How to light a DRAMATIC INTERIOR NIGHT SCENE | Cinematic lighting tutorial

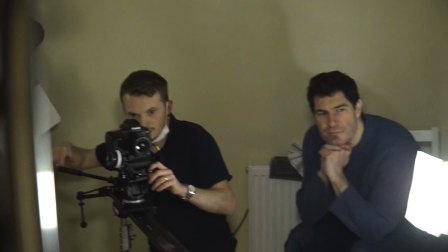[0:00]
Hey folks, Steve Ramsden here with DIY Movie Making and this week I'm going to show you how to easily and cheaply light a
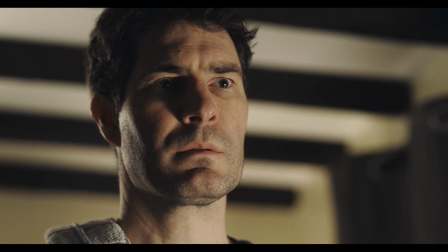[0:05]
dramatic interior nighttime scene to really add some production value if you are working on a budget.
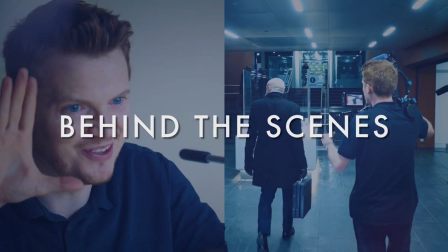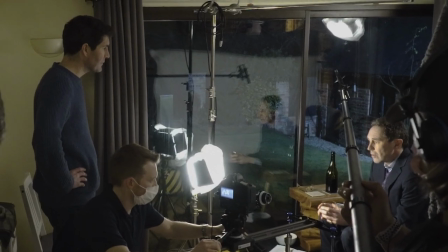[0:17]
So this week I thought I'd share another lighting design which I recently used for one of my short film projects which I was director and DP on.
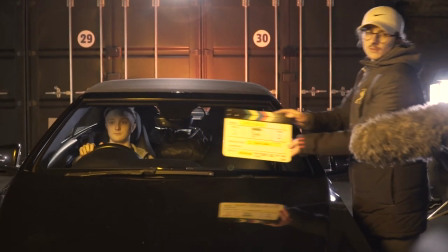[0:24]
I'm always telling people that the camera you use to make your film matters much less than lighting your scene properly,
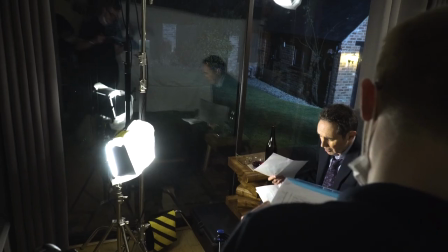[0:31]
which will make any camera look better, so if you want to try something similar on a budget then stick around.
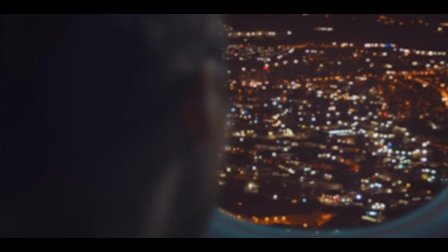[0:36]
I'm always looking for new ways to do a lot with a little to really add some production value to my film projects,
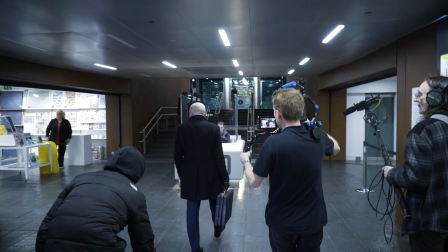[0:41]
and if you want to see lots more fun DIY movie making tips and tricks then of course hit that subscribe button.
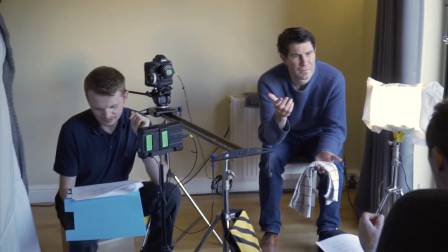[0:48]
Now how you light your scene will depend on what genre your film is, but this was a short thriller which I wanted to create a dramatic feel for.
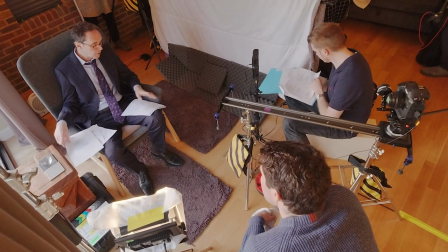[0:56]
In this scene we have a conversation between two actors. Our lead actor was film and TV star Guy Henry,
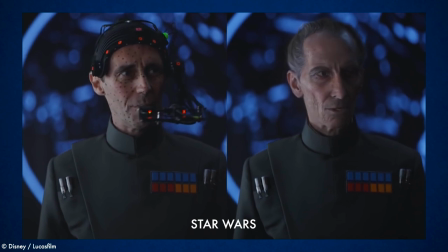[1:01]
who you might recognise from some bigger projects than what I normally do, and our other actor was the very talented Nicholas Osmond.
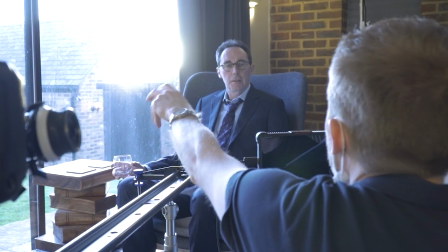[1:08]
It's a dialogue scene where Guy's character is describing a terrifying event that he has just experienced,
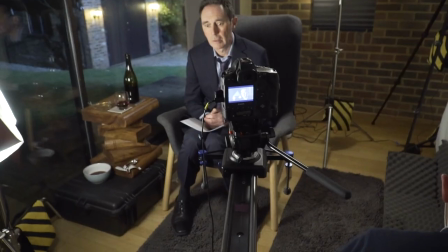[1:13]
and Nick's character is listening and trying to get him to share all the details, so it seemed like a good excuse to create a fun,
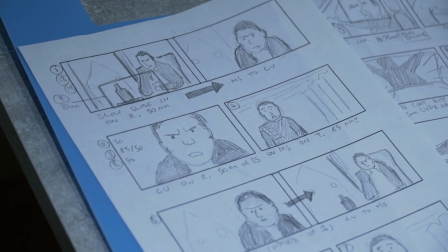[1:20]
dramatic lighting design. Now, we weren't going to have a lot of time with the actors to shoot this, so after making a floor plan and storyboard,
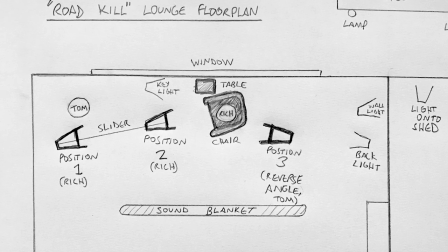[1:28]
I decided that we could actually film everything the quickest if it was mostly just based around two camera setups.
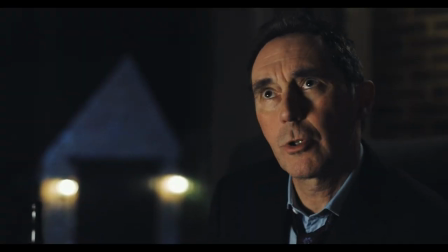[1:34]
First, the main angle facing guy, seated in a chair,
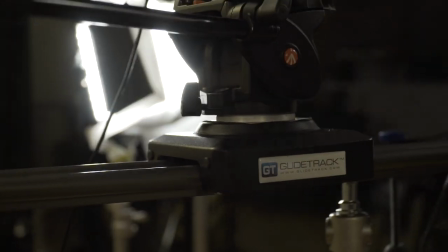[1:37]
which could change from a medium shot to a close-up by moving the camera forwards or backwards on a slider, and then secondly the reverse angle facing Nick,
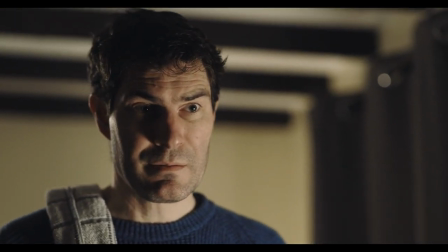[1:45]
who is standing, which again could become wider or tighter by sliding the camera, or at one point in the scene by moving Nick closer to the camera.
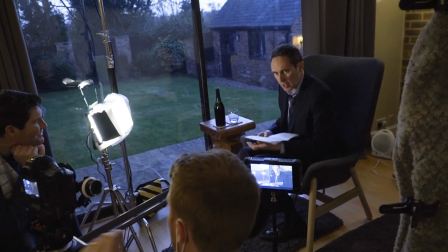[1:53]
We shot each setup one at a time, which meant we could light each one individually.
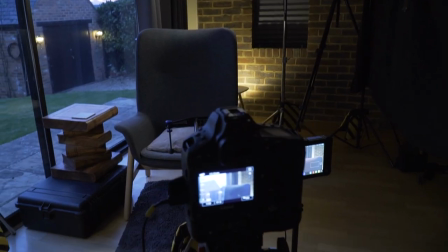[1:56]
Now we filmed this in a private location which was a house with a lounge and a window looking out onto a back garden and
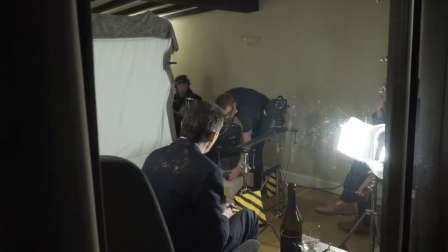[2:02]
it's actually an important plot point in the film that the curtains are open and that we can see the exterior through the window.
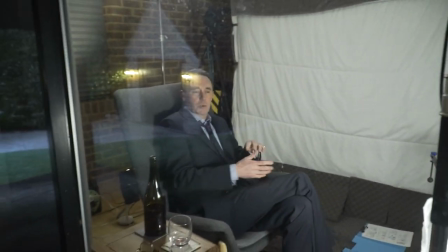[2:09]
For this reason, as the scene was set at night, we could only film when it was dark.
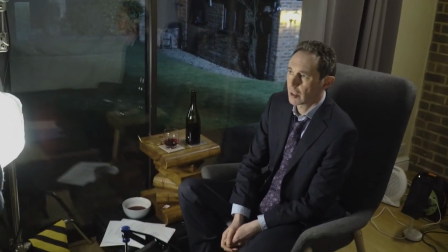[2:12]
So for the primary angle facing guy, we needed to find a method of lighting both the room in the foreground and the garden visible in the background.
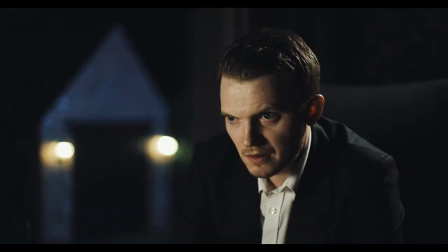[2:20]
I had actually done a lighting test a few weeks before we filmed where I had been my own stand-in and this meant that on the day I
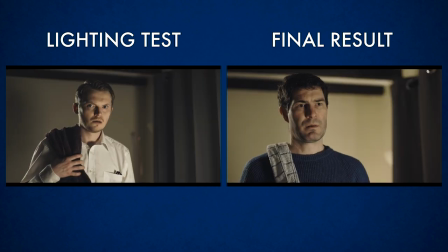[2:27]
already knew exactly what I wanted to do and we could save a lot of time by pre-lighting the set before the actors arrived.
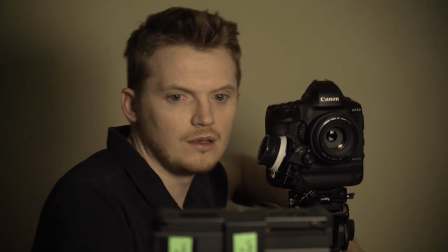[2:35]
So let's break down the lighting and nobody is sponsoring this video but I will add links in the description to what we were using for this shoot.
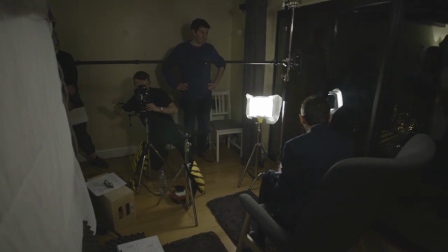[2:42]
For our main lighting in the room with the actors I did this entirely by just using a set of three fairly cheap LED
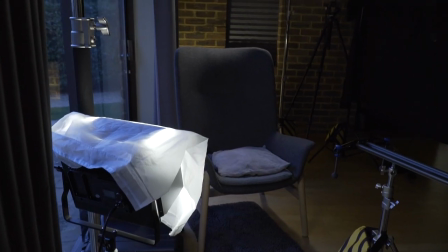[2:49]
light panels and that's why I think having a kit of these is so useful no matter what level you are at.
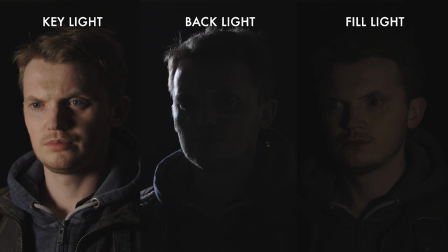[2:55]
It also means you can start having a go at three-point lighting when lighting actors, and then add or take away the lights depending on what you want.
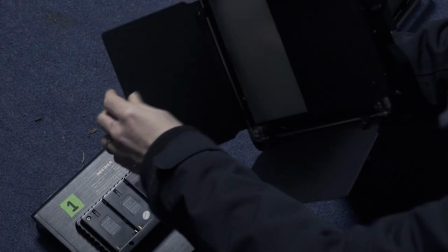[3:02]
I got this particular kit from Niwa, but for beginners, I think really any similar set is fine,
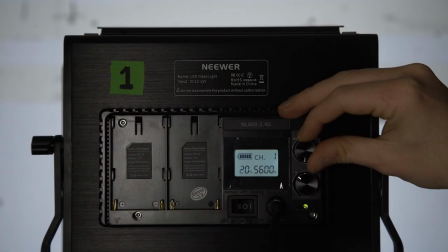[3:07]
as long as the panel lights have adjustable dials for both brightness, meaning you can dim them high or low,
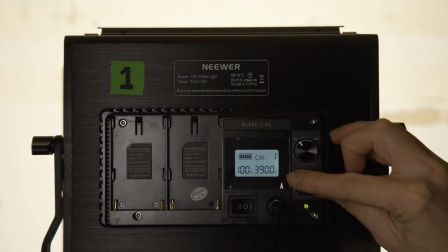[3:12]
and colour temperature, meaning you can get cooler or warmer looking light.
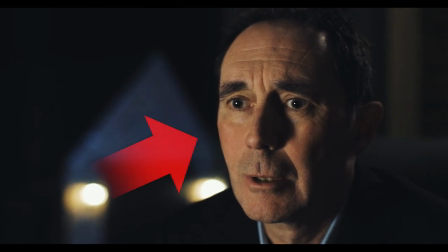[3:16]
For the key light, meaning our main light on the actors, I wanted a soft glow on our main character's face, as if from a table lamp just out of shot by the window.
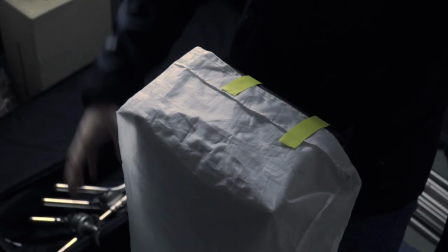[3:25]
For this, I've found if you have an LED panel with some barn doors on it, you can make a pretty good cheap softbox by just adding something as some diffusion over the front.
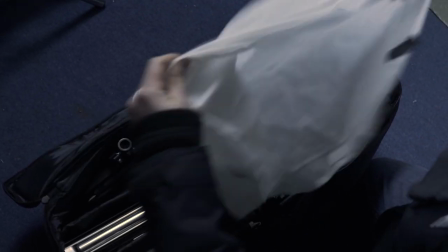[3:34]
I got this diffusion sheet from another lighting kit, but you could make your own by just using something like tracing paper.
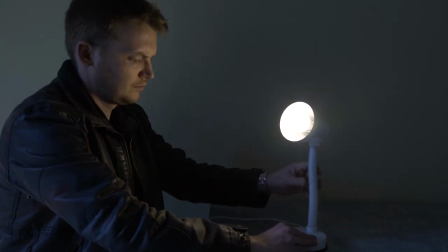[3:39]
And you could even just use a household lamp for a key light with something diffusing it.
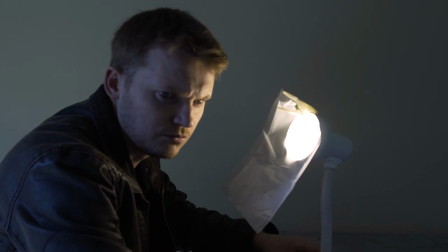[3:44]
Remember, nobody will see the kit you are using off camera, so experiment with cheap lighting solutions before you spend a fortune on anything more professional.
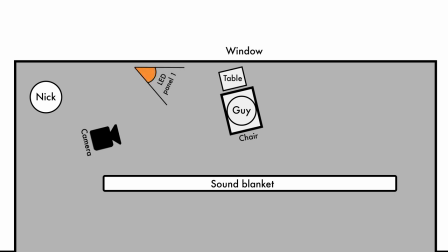[3:52]
So I placed this soft key light off to the opposite side of Guy, and this meant that the camera was more on the shadowy side of the face,
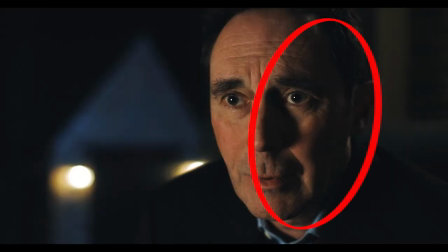[4:00]
which I recommend for most kinds of films as it normally looks more dramatic.
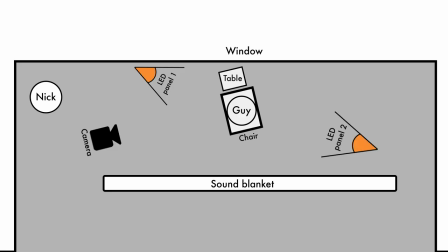[4:04]
Next for a backlight I used the second LED panel and raised this up on a stand and tilted it down.
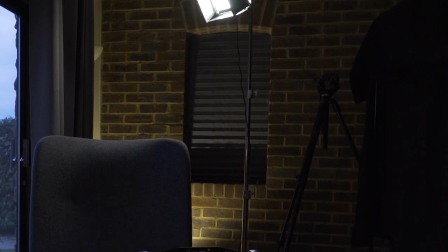[4:10]
This one didn't need much diffusion and could be a bit harsher, although in the end I did add some to this light as well.
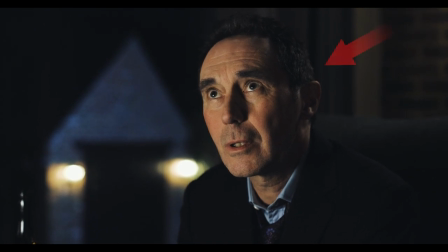[4:16]
This was really just to pull the character away from the background and add a nice hair light around the side of the face and the shoulder.
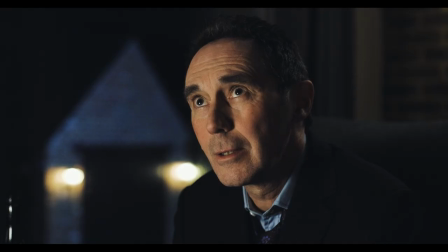[4:22]
I found I didn't actually need the third light panel in this setup as I didn't think the scene needed a fill light and we also had a
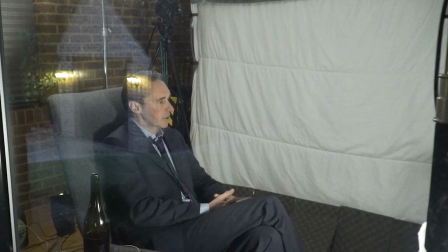[4:28]
big sound blanket nearby anyway to make the room less echoey and this was already bouncing enough light back into the shadows.
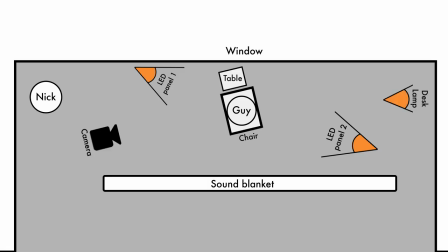[4:35]
Finally I decided that the background was a little uninteresting so I simply shone a desk lamp up at the back wall to pick out the brickwork texture.
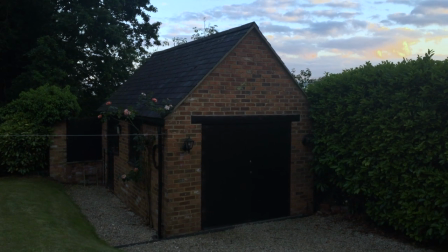[4:44]
Next I needed to light the garden.
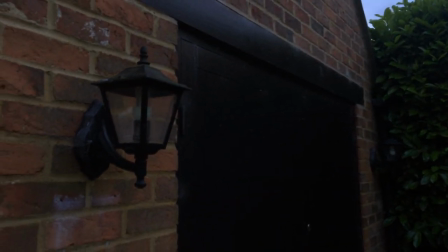[4:46]
I started by switching on two practical lamps which were on this shed, which immediately made a much more interesting background as they would be nice and blurry behind our character.
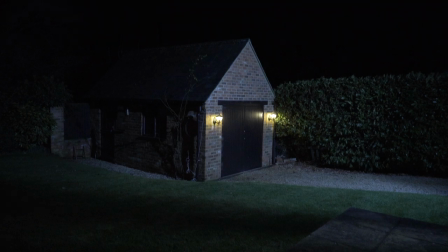[4:55]
Then I wanted to use something to act as moonlight to make the rest of the garden visible, but as we only had one night to shoot and I didn't know if it would rain or not,
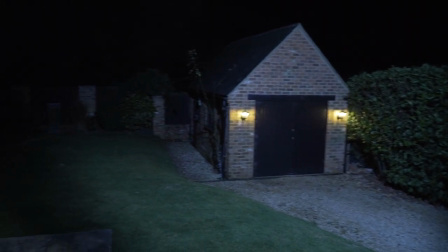[5:03]
I wanted to keep this light under some cover.
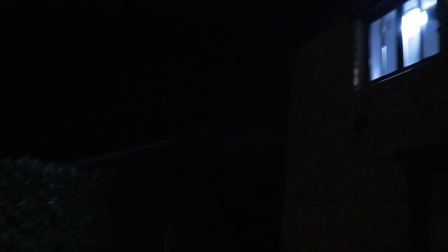[5:05]
In the end, the best solution was to shine a light out of the upstairs window of the house, and this did a great job of illuminating the garden while also staying dry.
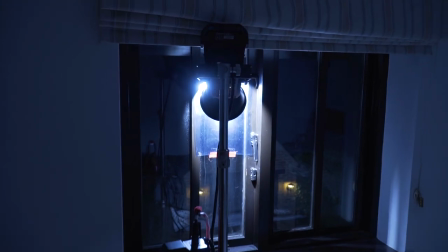[5:14]
For this, I used my Aputure C300D Mark II light, so funnily enough this was actually my most expensive light and it was only being used to light the background, but this was the best use for it as it was a wide area to cover and it is very bright.
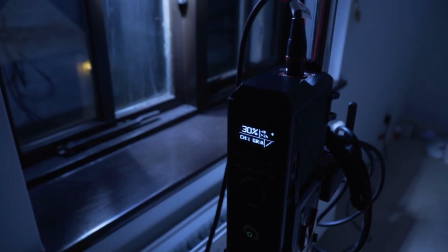[5:28]
In fact it only needed to be on about 30% of its full power to light the garden as moonlight perfectly well.
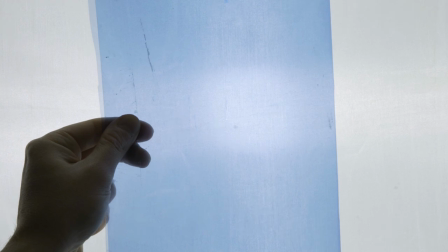[5:34]
I also aimed this light through some CTB or colour temperature blue gel which was taped to the window.
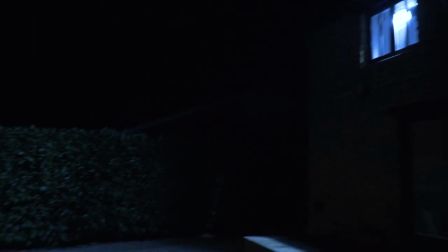[5:40]
This cooled the daylight colour temperature of this light down even further and so made it look cooler.
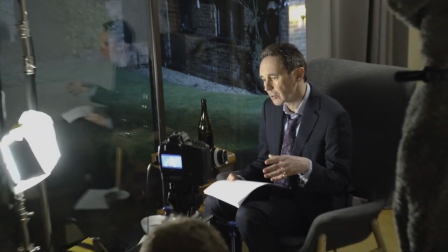[5:45]
All the lights in the room were set on tungsten colour temperature and so I set my camera to this as well.
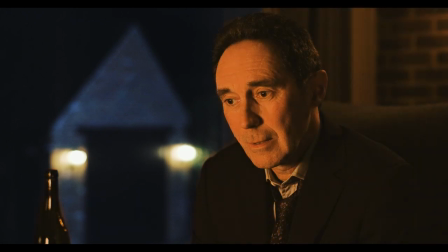[5:51]
This made the interior look warmer in contrast to the garden outside which looked much colder thanks to that blue looking moonlight.
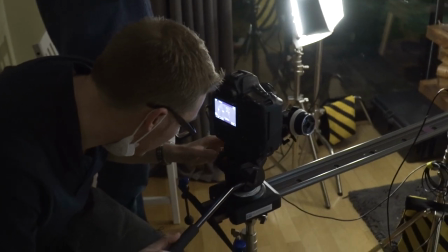[6:00]
So using this lighting design we could first shoot all of the shots facing Guy.
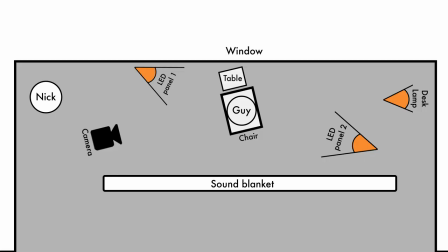[6:04]
This was a mixture of wider shots, closer shots and some moving shots where the camera tracks in or out to add emphasis for certain parts of the scene.
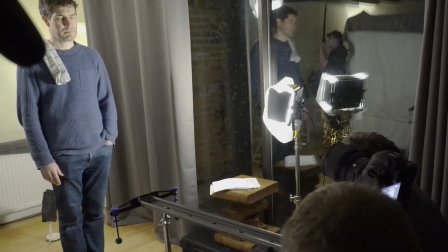[6:13]
Next we could break and move the camera over to the reverse angle to get our shots of Nick's character.
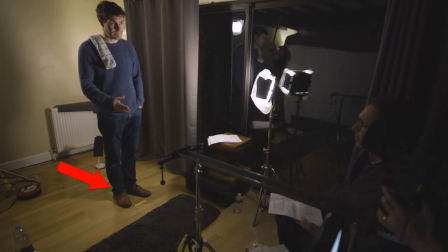[6:18]
We actually cheated a bit and shuffled everything away from the wall behind him to make the room look bigger and to blur the background a little more.
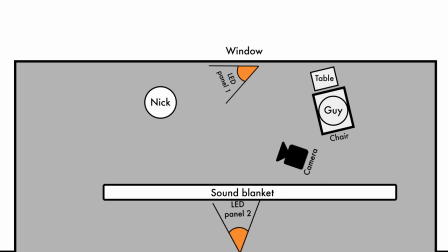[6:25]
We kept the soft key light in a similar place near the window and just moved the backlight to the opposite side of the room so it was now behind Nick. Again we did a little up lighting on the wall behind with the desk lamp but it didn't need much of this as the wall on this side of the room was already brighter.
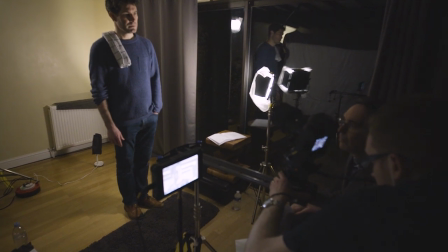[6:41]
With this setup we could shoot all of Nick's shots, again moving from wider to closer as and when the intensity of the scene called for it.
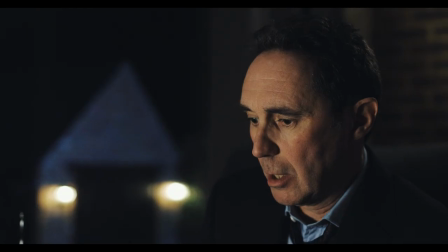[6:47]
And then we were done and in just a few hours we had created a really effective and dramatic scene with our lighting to hopefully
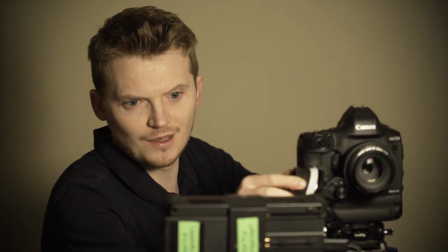[6:54]
look like a big expensive production and even though we were doing it with an incredibly low budget we hopefully achieved something looking fun,
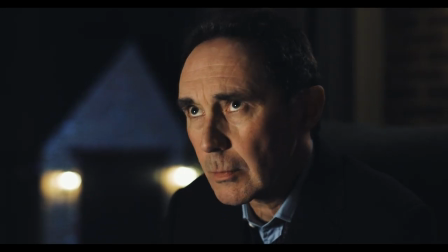[7:00]
moody and cinematic. So you can always use this lighting plan as a starting point and just add or take away any of those lights when trying your next dramatic film project.
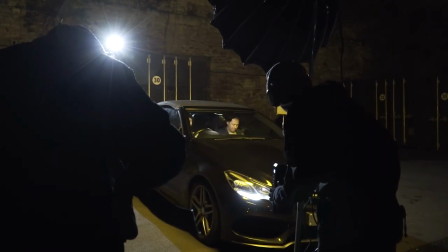[7:09]
Hopefully you found this useful and just let me know below if you'd like to see more lighting tutorials like this for my short films.
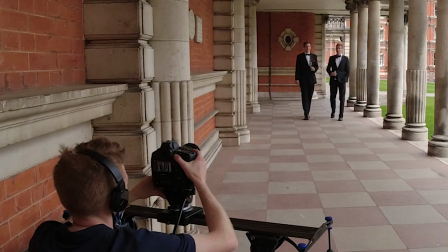[7:15]
And if you want to learn how to make the best film you can right now on a budget, you can of course check out my full courses at DIYMovieMaking.com or via the links below. Happy moviemaking and I'll see you next time.